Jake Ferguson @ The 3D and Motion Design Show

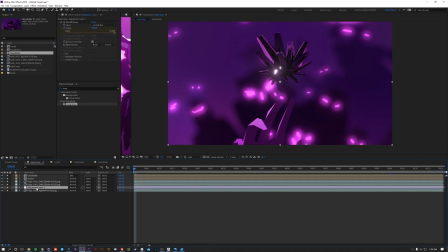(48:26)
So we're just going to copy that adjustment layer that has out of focus on there.
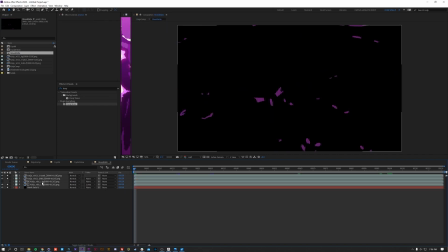(48:32)
I'm going to go into our glow mat and we're going to just put that over the two background layers like that so it matches.
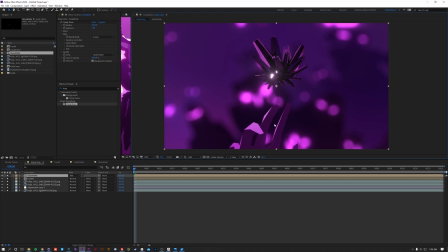(48:38)
Bam. So even just looking at this, I can tell that Shells is a little too bright.
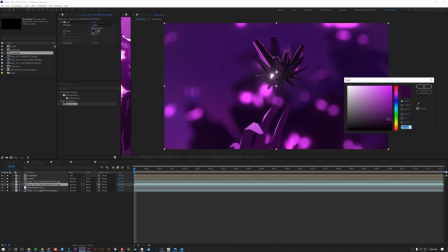(48:47)
Like her darkest points are a little too bright. So I'm going to just keep that same value, make it a little darker, something like that. But now she's starting to blend in with the background, which is not what we want.
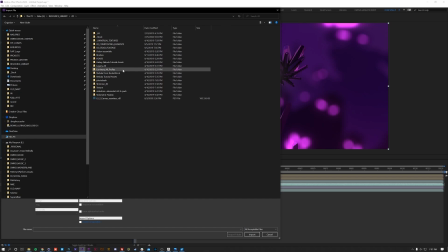(48:57)
So to separate them out a little bit, I have a whole bunch of random light leaks and just stuff like that. I'm really particularly fond of this set that I have here.
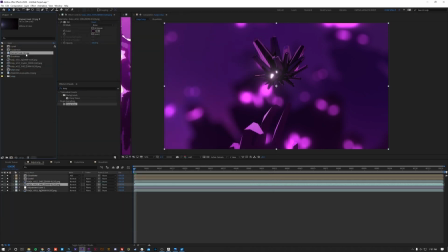(49:10)
You know, it's just got some very basic, nice. And this is something that I'm going to use to separate her in the background.
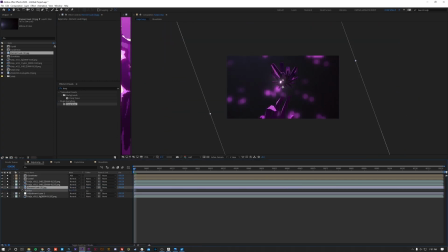(49:16)
So by default, you know, it's a little too bright, it's a little too big. It's just, you know, we got to do a little bit of work on it to get it to be there. So we want this to match the camera move on Shells.
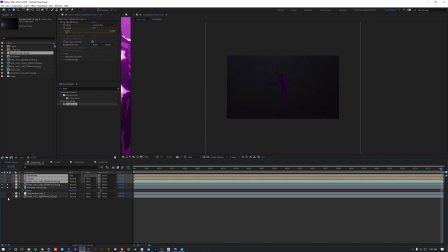(49:33)
I'm going to solo everything but these two layers of Shells and the background.
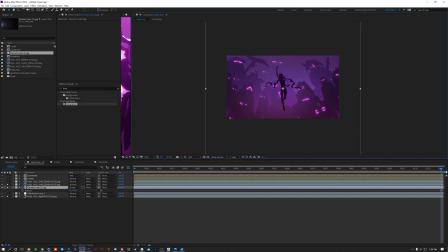(49:40)
So I'm going to screen this on top of our background, and I'm going to bring the brightest point there to hug the top of that. And we're going to actually do a very minimal you know,
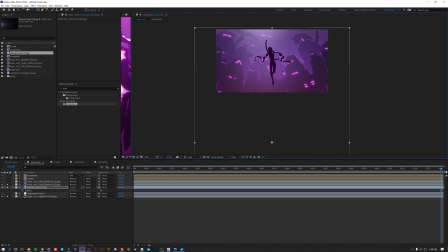(49:54)
keyframe on here to kind of match what we did with our camera move in cinema. So I'm going to keyframe the scale of it. so that right here it stays like that, and then here it's a little bit, you know, closer.
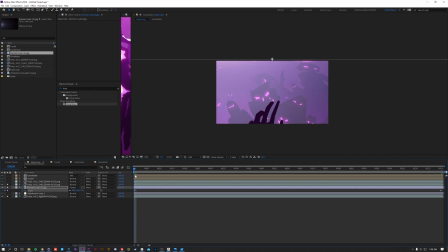(50:13)
So it looks like we're kind of starting off in the beam of light that is, you know, being cast on shells and the crystal.
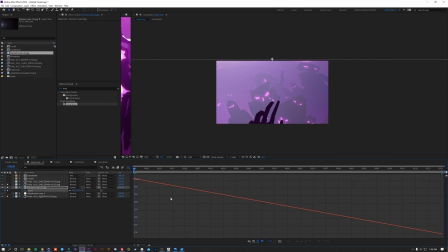(50:22)
So that should work just fine. I'm gonna do a very simple curve to it. Okay.
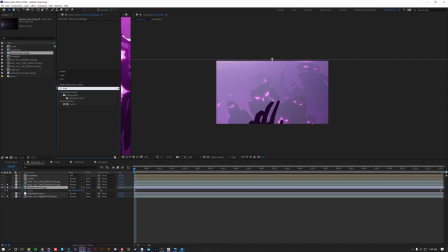(50:32)
And I'm gonna put some curves on there, just to kind of spice it up a little bit. Now, the whole purpose of this purple blowout thing is to separate her in the background. So as long as it's doing that, it's doing what it's supposed to. So I'm gonna unsolo those, put everything else back on. There we go, that looks pretty nice. We're getting close, you know, we're almost there.
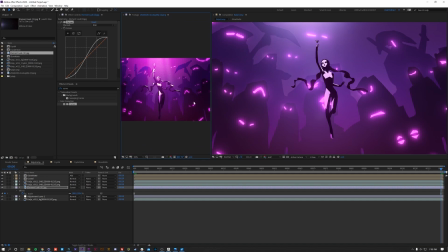(50:57)
It's already looking pretty similar to the design board. We still need a bit more of a glow up top.
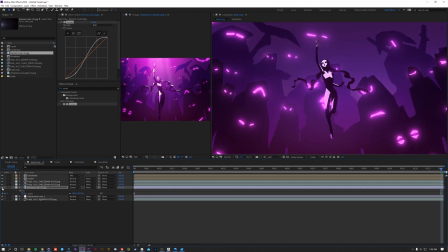(51:03)
Our image that we just put in, it's doing it, but it's not really taking it home.
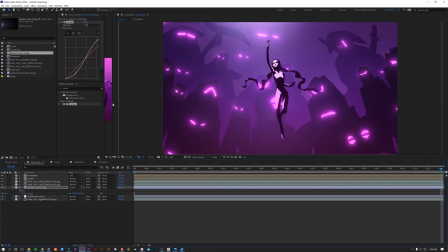(51:09)
So that's where we're going to use Shine, which is a trap code plugin from Red Giant. And Shine is wonderful. Shine, you know, if you haven't used it, it creates these awesome God rays,
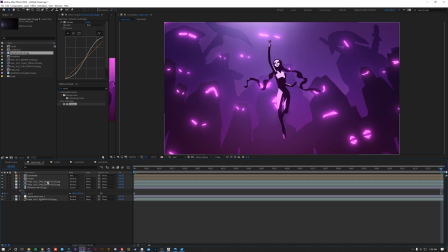(51:23)
which you can just use 2D mats to define, and it creates a very cool 3D volumetric feel. So I try to use those all the time. So we're gonna do something kind of similar that we did.
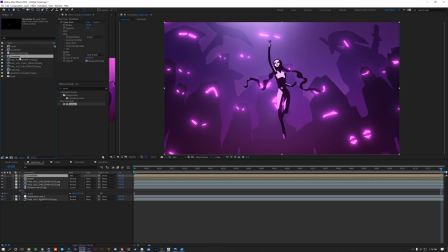(51:35)
We're gonna duplicate our glow mat, reveal layer, source and project. I'm gonna duplicate that glow mat, and I'm gonna call this a shine mat. And the reason I duplicated it is because I wanna go inside and do things a little bit differently in here.
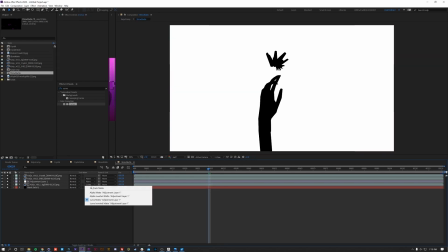(51:50)
So this time I'm not going to Luma the background. I'm just gonna leave it as is.
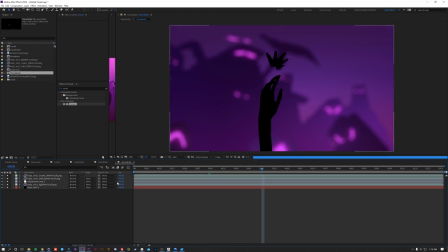(51:54)
I'm gonna keep these two mats the same, and I'm gonna take a black solid and I'm gonna put it over everything,
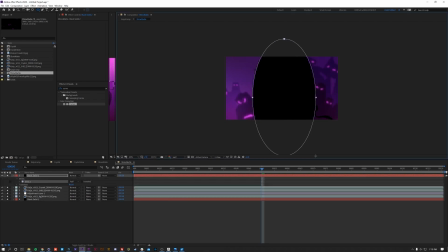(52:02)
and I'm gonna create kind of this pretty harsh vignette around everything, and just so it falls off to complete black. Because what that's gonna do is it's gonna help kind of make it so the shine layers, the God rays,
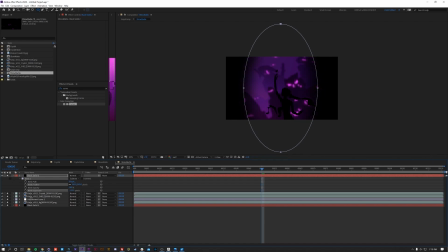(52:19)
only appear as a beam in the middle, so that we can focus on shells and on the crystal.
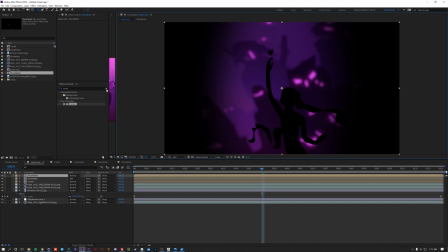(52:27)
So that's gonna sit just like that, and I'm gonna use shine on top of there. By default, shine's gonna come out right in the middle.
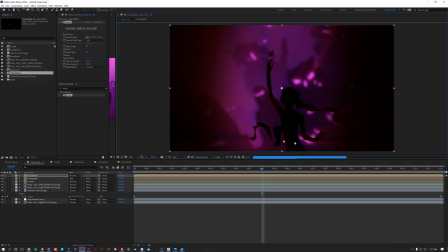(52:36)
You know, you move it around, you can start to see what it does. It's taking the brightest points and it's masking with the darkest points.
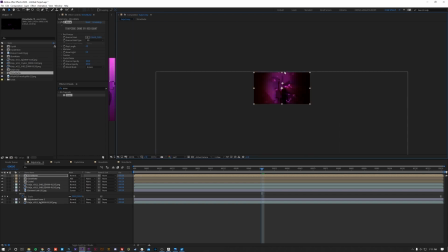(52:44)
So it's creating this really cool lighting effect already. I'm gonna bring it right on top like this. So it looks like it's shining down on them. That's what we want. So it's red right now, which is not what we want.
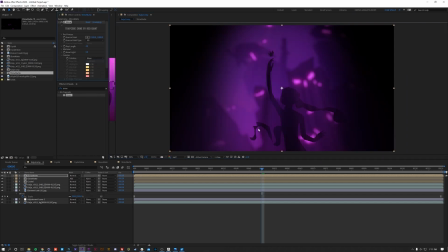(53:00)
So we'll go to colorize and we'll set the color to none. And that's just gonna take the colors of the scene and use those, which is ideal. I want it to be a little bit brighter. So we're gonna up our boost light a little bit so it looks like it comes out at the top.
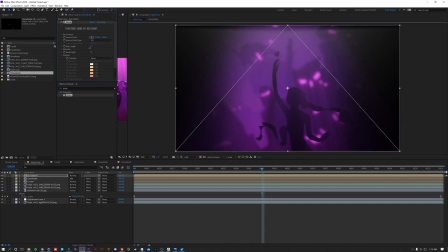(53:19)
And our ray length, we're gonna drop that just a little bit. We don't need a boost like that's that intense. So we're just gonna go to the last frame to dial this in.
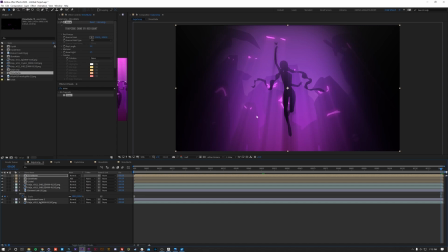(53:32)
So we're already getting a lot of these really cool bright spots on here, which is super stylized and cool looking.
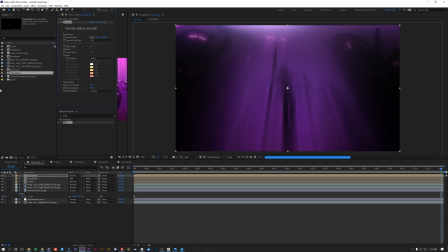(53:41)
So I'm gonna go to my source opacity and drop that, and it just creates the beams by themselves. It doesn't actually show the matte through there, which is tight. So then I'm just going to add that on top, and bam,
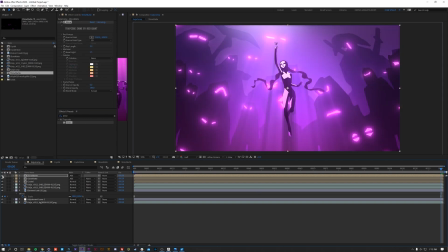(53:55)
we got a pretty cool looking glowing effect just coming from the middle of the frame.
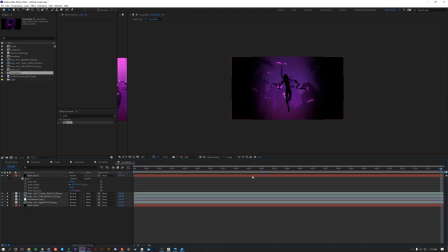(53:59)
Now I want to tighten up the edges just a little bit because, you know, still it's not centralized enough for me. So I'm gonna do something like that and bring the top of this up a little bit and drop the feather and bring it in just a little bit more.
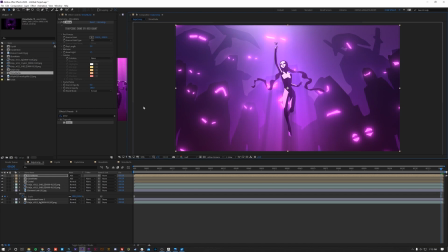(54:16)
There we go. Okay, so it's a little more focused now, which looks great. All right, so I've done a little bit of extra work in comp.
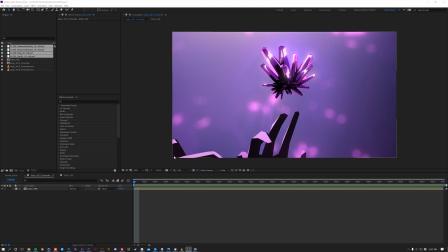(54:25)
I've received some assets for, you know, some glows on the crystal, and I've also replaced her CG hair with cell animated hair. I'm kind of short on time, so I'm not gonna go through everything that I did to get those elements in there, but I'll show you what it looks like.
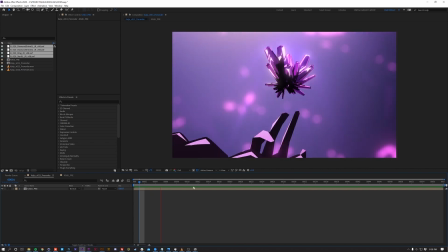(54:41)
Pretty cool, right? You know, it's just about there. The last thing that it really needs is a final pass of color correction.
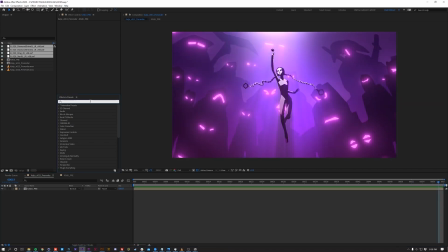(54:49)
So to do that, I like to use Magic Bullet Looks, which is from Red Giant also. So in the Magic Bullet suite, there's a element called Looks, and this is kind of what I use on everything.
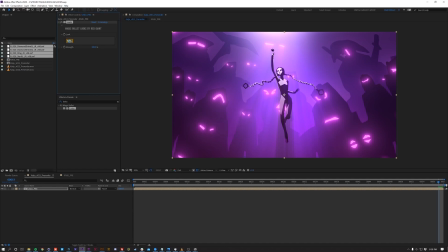(55:04)
At the very end, this is what I do. It's like my favorite color correction software.
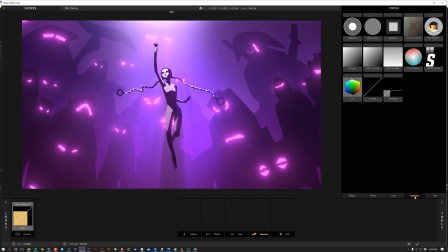(55:09)
So it gives you a bunch of tools for, you know, footage, animation, whatever it is,
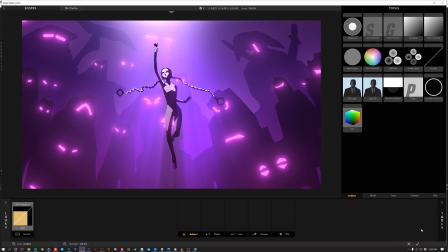(55:14)
just to do your final grade, color matching, rebalance, whatever it is you want.
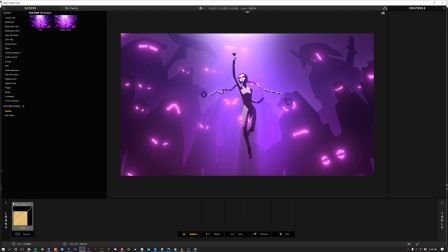(55:20)
And it also comes with a ton of presets, like really good presets that will get you most of the way there. You know, you can already dramatically see the difference that it's having on the comp.
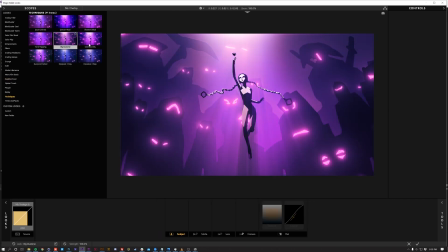(55:34)
You know, it's like it's really just affecting it a lot, you know.
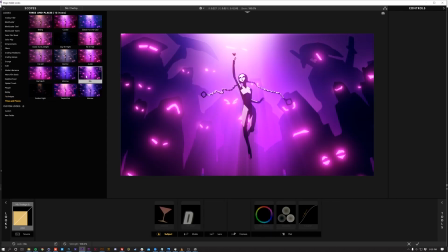(55:38)
So I'll start with something like this that I think works well,
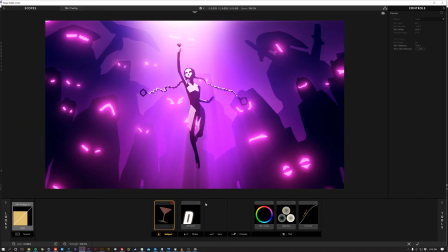(55:43)
and then I'll kind of go through and figure out what each tool is doing and if I even need all of them.
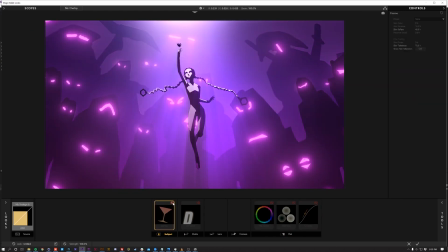(55:48)
So I'm going to go through and solo each one. So the first one is Cosmo. Doesn't look like it's doing anything, so I'll delete it. Second one is Diffusion, which is just a nice glow. You know, it's an extra type of glow that you can use. Just adjust that a little bit. There we go.
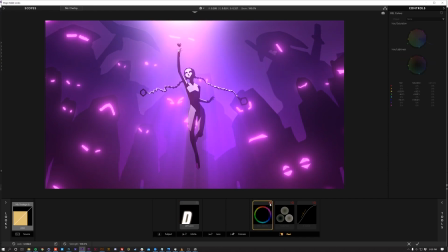(56:09)
Cool. And then HSL Color. Doesn't look like it's doing much either.
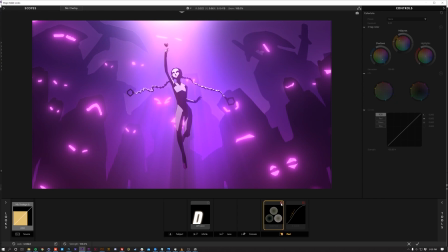(56:15)
It's kind of changing my blue highlights. Don't need it, delete it. Colorista is a really cool three-way color grade system.
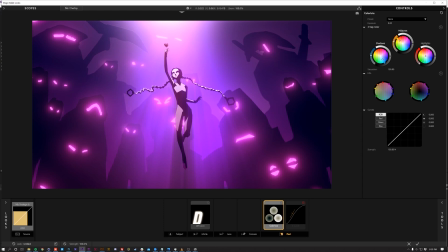(56:23)
So it gives you your shadows, your midtones, and your highlights, and it lets you adjust the saturation of your shadows. Same thing with your midtones and your highlights. It also allows you to adjust the lightness on this side, and then the hue in the middle, which is cool.
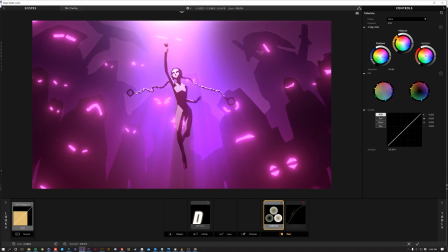(56:40)
So you can tint your shadows, midtones, highlights however you want.